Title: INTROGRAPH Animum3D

Y eso lo vamos a tener que transmitir en nuestra animación, o si no, estamos perdidos. Nos van a echar, ¿vale? Del estudio. Vamos allá, entonces. Hemos dicho que está cansado y que está en un estado de incredulidad, de desconcierto, ¿vale? Esas dos cosas nos van a ayudar mucho para el siguiente proceso. Una vez tenemos más o menos idea clara de quién es este personaje, de cuál es su estado emotivo, viene el momento de convertirnos en actores y grabarnos. Nos grabamos, los animadores nos grabamos y hacemos de personajes. Lo ideal es aprenderse por completo y de pe a pa el diálogo en inglés, tal cual lo dice, con todos esos matices que hemos escuchado, ponerse la cámara delante y empezar a grabarnos tal como pensamos que este personaje estaría actuando para decir todo eso. ¿Vale? Y entonces, he aquí la primera versión de nuestro querido estudiante. Como digo, lleva 6 meses estudiando y en este momento, no, 6 meses no,
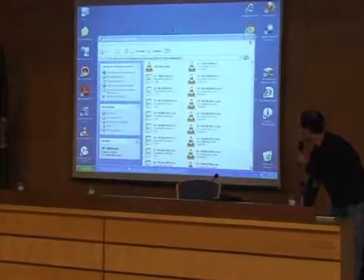lleva 7 y medio y se enfrenta a su primera videoreferencia con un audio, ¿vale?
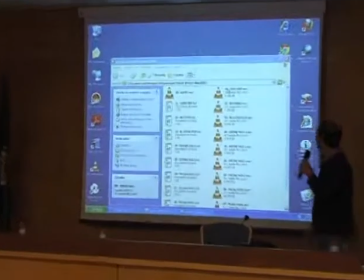Antes había videoreferenciado, pero no con un audio, ¿vale? Así que vamos a ver su trabajo de videoreferencia y vamos a ver si nos convence o no.
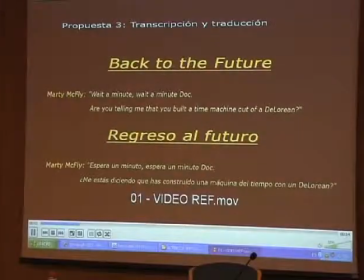Bueno, este es otra vez el... Wait a minute, Doc.
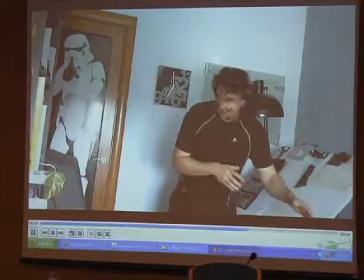Are you telling me that you built a time machine out of a DeLorean?
Bueno, yo estuve muy disgustado con su plano, con su referencia. Me pareció que no era nada creíble.
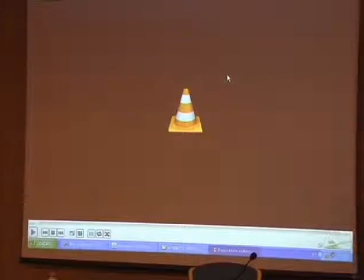No me creía para nada el personaje, ni su incredulidad, ni su nerviosismo, ni su estado de cansancio, en absoluto. Vamos a verlo otra vez y voy a intentar haceros descubrir el por qué nada de su actuación, o muy poco de su actuación, se transmite a través de su acting, actuación corporal, ¿vale?
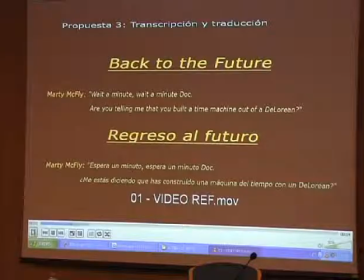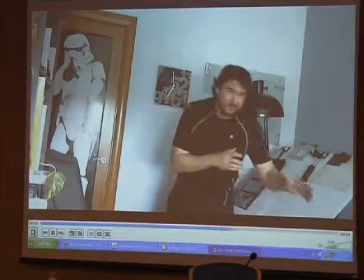Wait a minute, Doc. Are you telling me that you built a time machine out of a DeLorean?
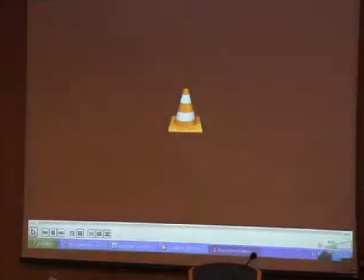Vale, voy a ponerlo aquí en pausa en una de estas.
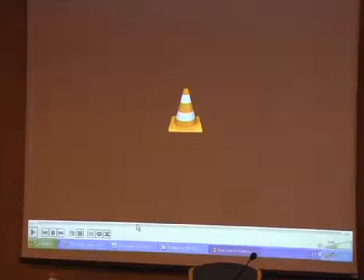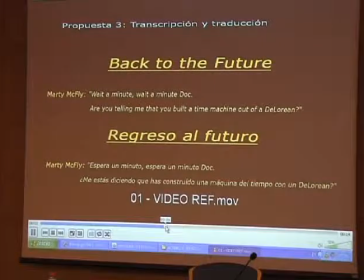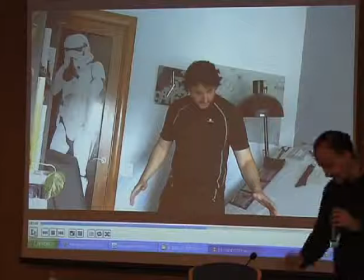Bueno, la mayor nota que yo le comenté, ¿vale?
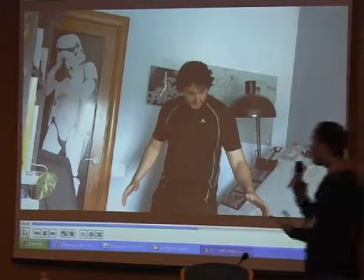Porque bueno, él le entrega el trabajo y yo como supervisor, pues se hace lo mismo exactamente con un estudio, ¿no?
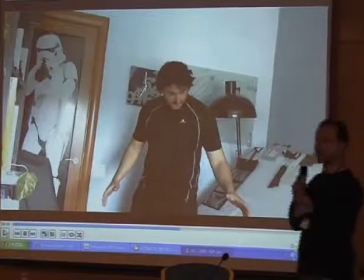Tú entregas tu idea al director y el director te dice, sí, vas bien por aquí, cambia alguna cosa o borra todo, es prácticamente lo que le dije yo.
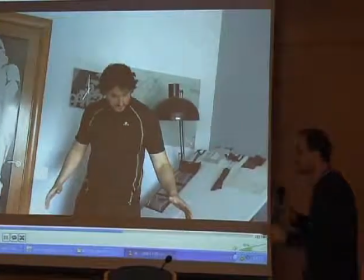No veo una pose de cansancio, ¿no? Él está así, no veo que haya tampoco... un entorno claro, es decir, me hubiera gustado que me hubiera dibujado en dónde estaba, ¿no?
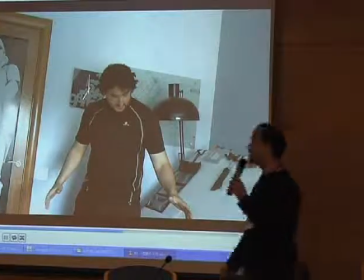Para apoyar eso que estábamos diciendo. Esto ya me imaginé que lo que estaba enseñando era el coche, ¿vale?
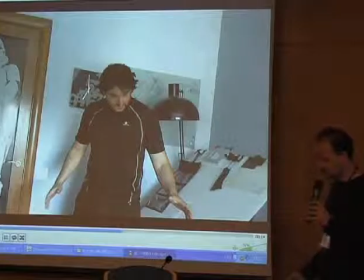No hay acciones secundarias que refuercen su estado físico, tales como ¿qué hacemos cuando estamos cansados, venimos de una carrera? Por ejemplo, pues eso, nos apoyamos en algún sitio para reposar o incluso echamos un trago de agua para
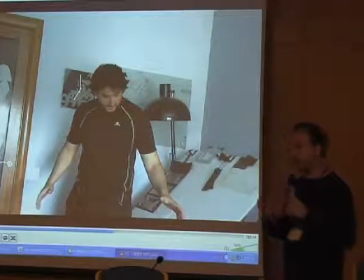salvar nuestra sed. No hay acciones que apoyen ese estado físico que tan bien habíamos descubierto entre todos.
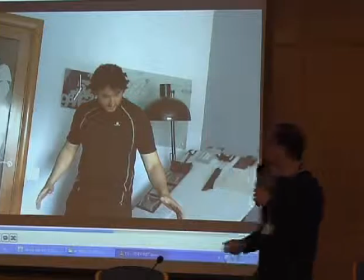Oye, está cansado, pero aquí no lo vemos. No vemos ningún gesto que nos apoye a verlo, ¿no?
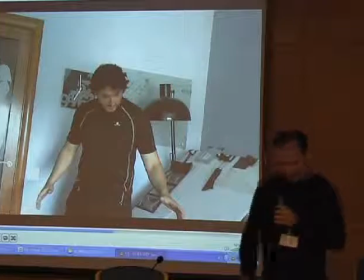A dilucidarlo. Hay también una nota sobre el gesto este del ah, que hace.
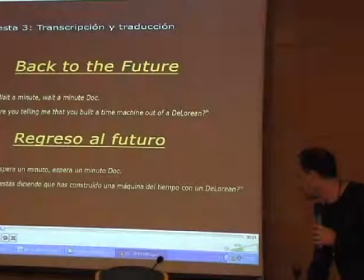Hay un gesto de ah, que supuestamente debe ilustrar una cosa y no la está mostrando.
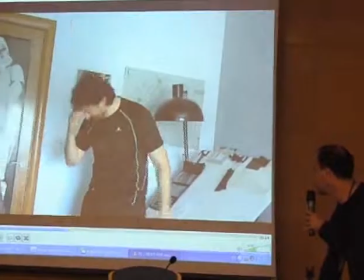Wait a minute, Doc.
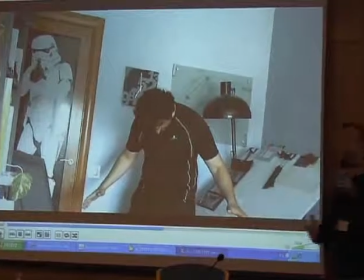Este gesto no tiene nada que ver con el A que estamos sintiendo.
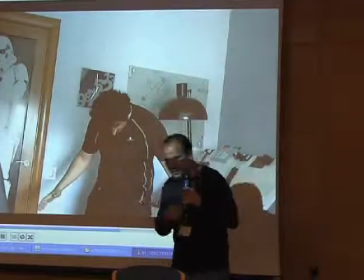El A que estamos sintiendo es un A de estoy cansado, no puedo respirar, déjame un rato, ¿no?
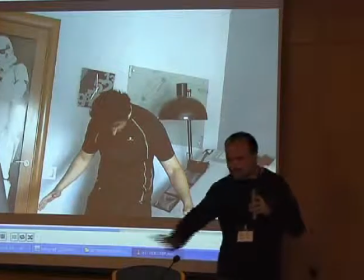Hacer esto no indica nada de eso.
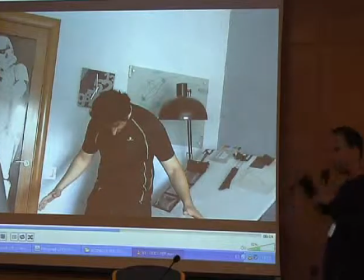Vamos a ver cómo él va a ir desarrollando esa idea.
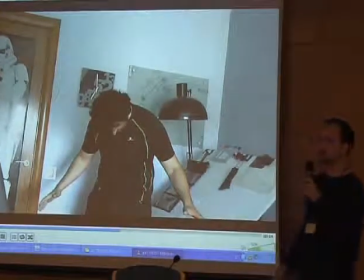Eso es.
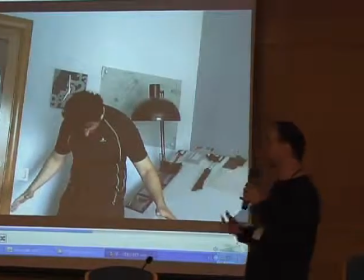Lo vamos a ir viendo cómo desarrolla él la idea de yo cómo transmito que ese A es un A de necesito aire, déjame descansar, ¿no? Y luego, finalmente,
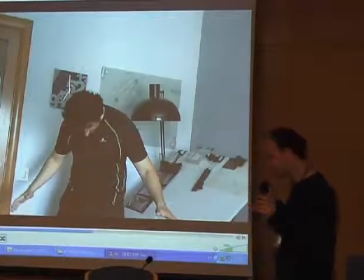le decía que no tenía sentido en la historia enseñar el DeLorean, enseñar el coche. Coño, si acabas de llegar a un sitio, has visto el DeLorean y estás diciendo, demonio, ¿estás haciendo esto con el DeLorean?
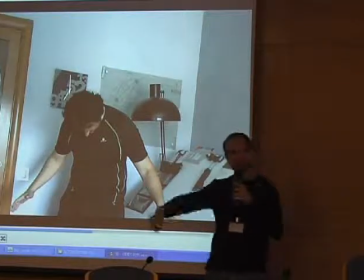Coño, ¿cómo le vas a preguntar si no lo has visto? Tendría que estar presente, ¿no?
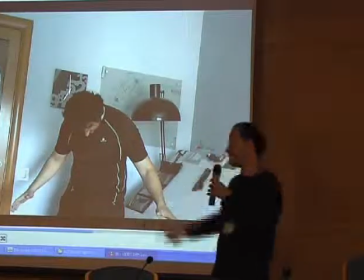Con lo cual, el hecho de estar descubrir el DeLorean por la historia no tenía sentido, ¿vale?
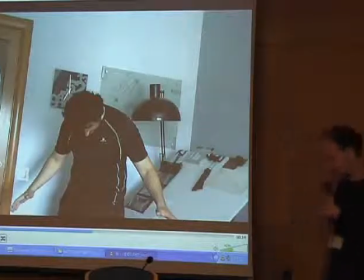Así que eso también pues se lo quité. Bueno, pues después de este varapalo que se llevó el pobre animador, que es muy común, ¿vale?
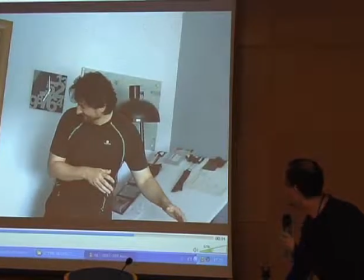No solo como estudiante, ¿vale? Los varapalos en la industria son constantes y la verdad que desesperan bastantes, ¿no?
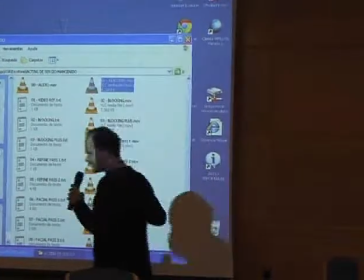Porque tú haces todo esto con toda la ilusión del mundo, te presentas al director, mira, director, he hecho esta fantástica idea, y después el director hace así, se queda mirando.
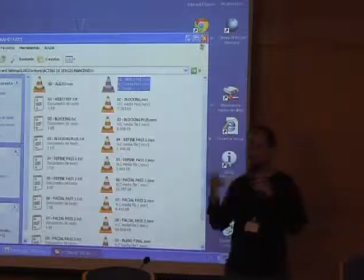No, busca otra cosa. Y te dice busca otra cosa, no te da tantas indicaciones como aquí, que bueno, estamos en una escuela, lógicamente tenemos que ayudar, ¿no?
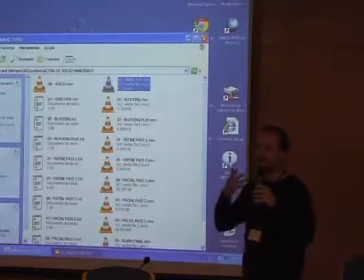Pero como animador que eres profesional, te dice busca otra cosa y apáñate muchas veces, ¿no?
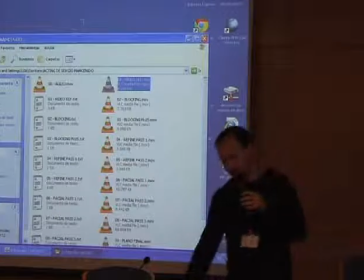Porque muchas veces también es verdad que algunos directores no tienen tampoco las cosas muy claras y se apoyan mucho, ¿no?
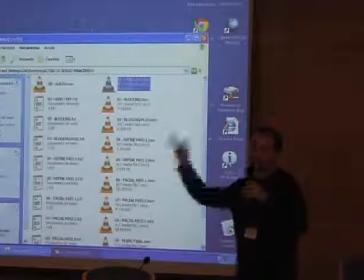En la cabeza del animador para que le ayude a sacar los planos, ¿no? Vamos allá entonces.
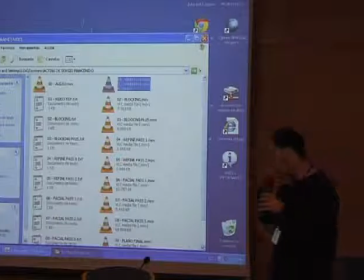Vamos allá con la primera entrega. Una vez yo le comento todo esto, él tiene que entregarme ya en 3D, ¿vale? Ya con nuestro personaje 3D, una idea clara llamada blocking,
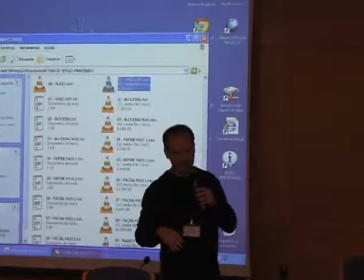que consta de que el animador tiene que poner las poses claves que explican la historia, ¿vale?
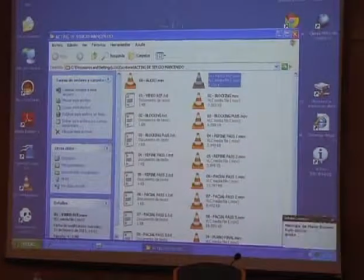Vamos a ver qué trabajo hizo Sergio, que hizo muy buen blocking, entendió muy bien mis notas, ¿vale?
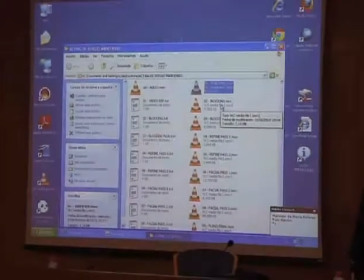Le sugerí unas cuantas cosas sobre el contexto, dónde está el tío,
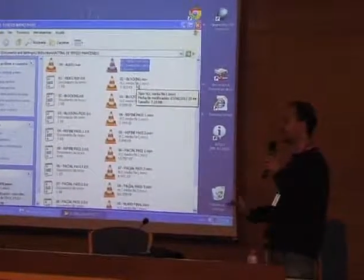qué está haciendo para demostrar que está cansado, hace alguna animación secundaria que demuestre que está cansado, etcétera, etcétera.
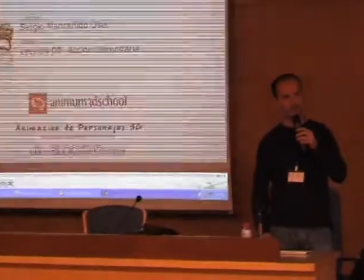Y vamos a ver ¿qué me entregó, ¿vale?
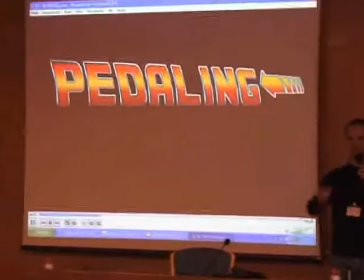Wait a
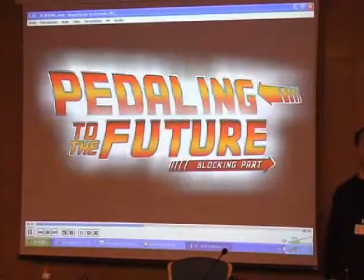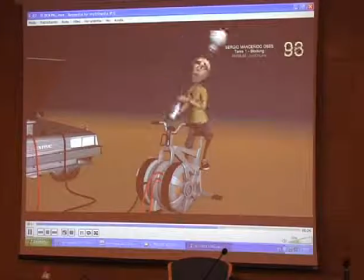Wait a minute. Wait a minute, Doc. Are you telling me that you built a time machine?
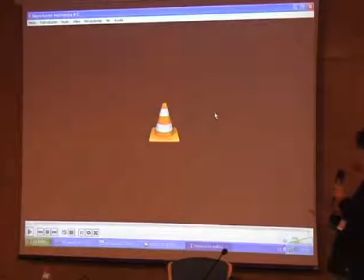Out of a DeLorean?
Bueno, hay todavía muchas cosas a mejorar, desde luego, pero ya hay una idea muy, muy, muy divertida, ¿no?
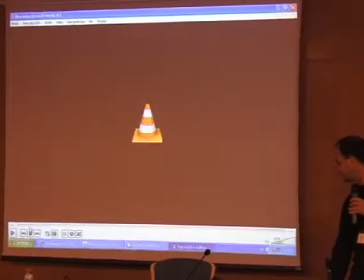El tío parece un tipo que está dándole a una máquina, ¿vale? Que esa máquina es una máquina futurista que va directamente conectada al coche.
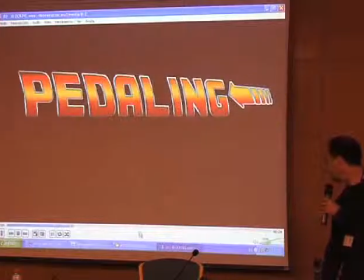Vamos a verlo, a ver si me salto la musiquita. Tenemos el texto.
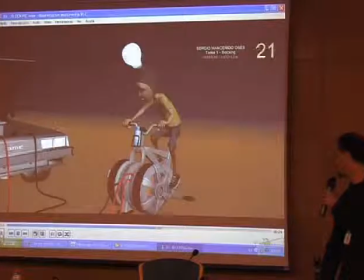Vamos a verla aquí. Fijaros, ¿no?
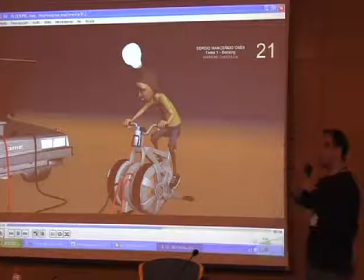Se ha inventado un espacio donde él está haciendo un ejercicio, con lo cual nos viene muy bien para contar ese estado de cansancio que tiene.
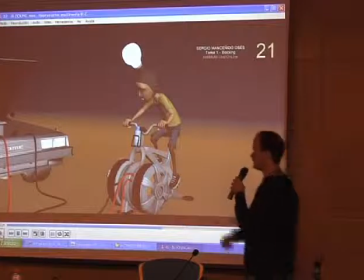Tiene el DeLorean, por supuesto, al lado, con lo cual lo ve y no tiene nada que destapar, con lo cual ya conseguimos el sentido de la historia. Ha puesto un Betoyin que ha usado para, en los silencios, donde las partes que no habla,
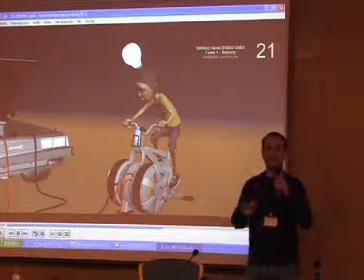aprovechar y acción y poner una acción secundaria que da credibilidad al personaje.
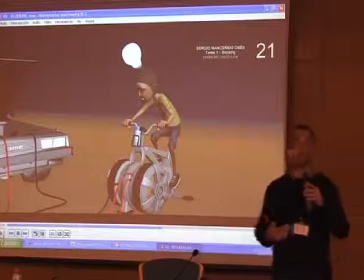Porque toda persona que está cansada normalmente tiene sed de sed, ¿vale?
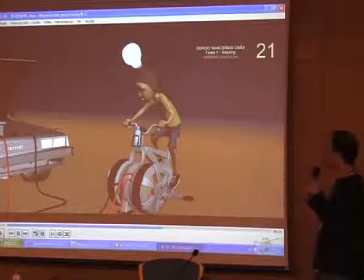Y de verdad que el personaje empieza a construirse, ¿vale? Como os digo, el blocking le muestra al director las poses clave, aquellas que van contando la historia de una forma clara, ¿de acuerdo?
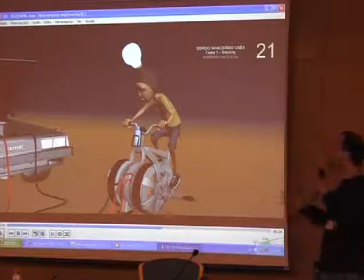No necesitamos poner toda la animación ni nada, simplemente poses que ilustren acciones. Voy a sentarme, va a ser un poco más cómodo manejar el reproductor.
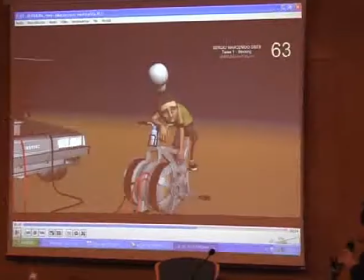Bueno, aquí ilustra el apoyo.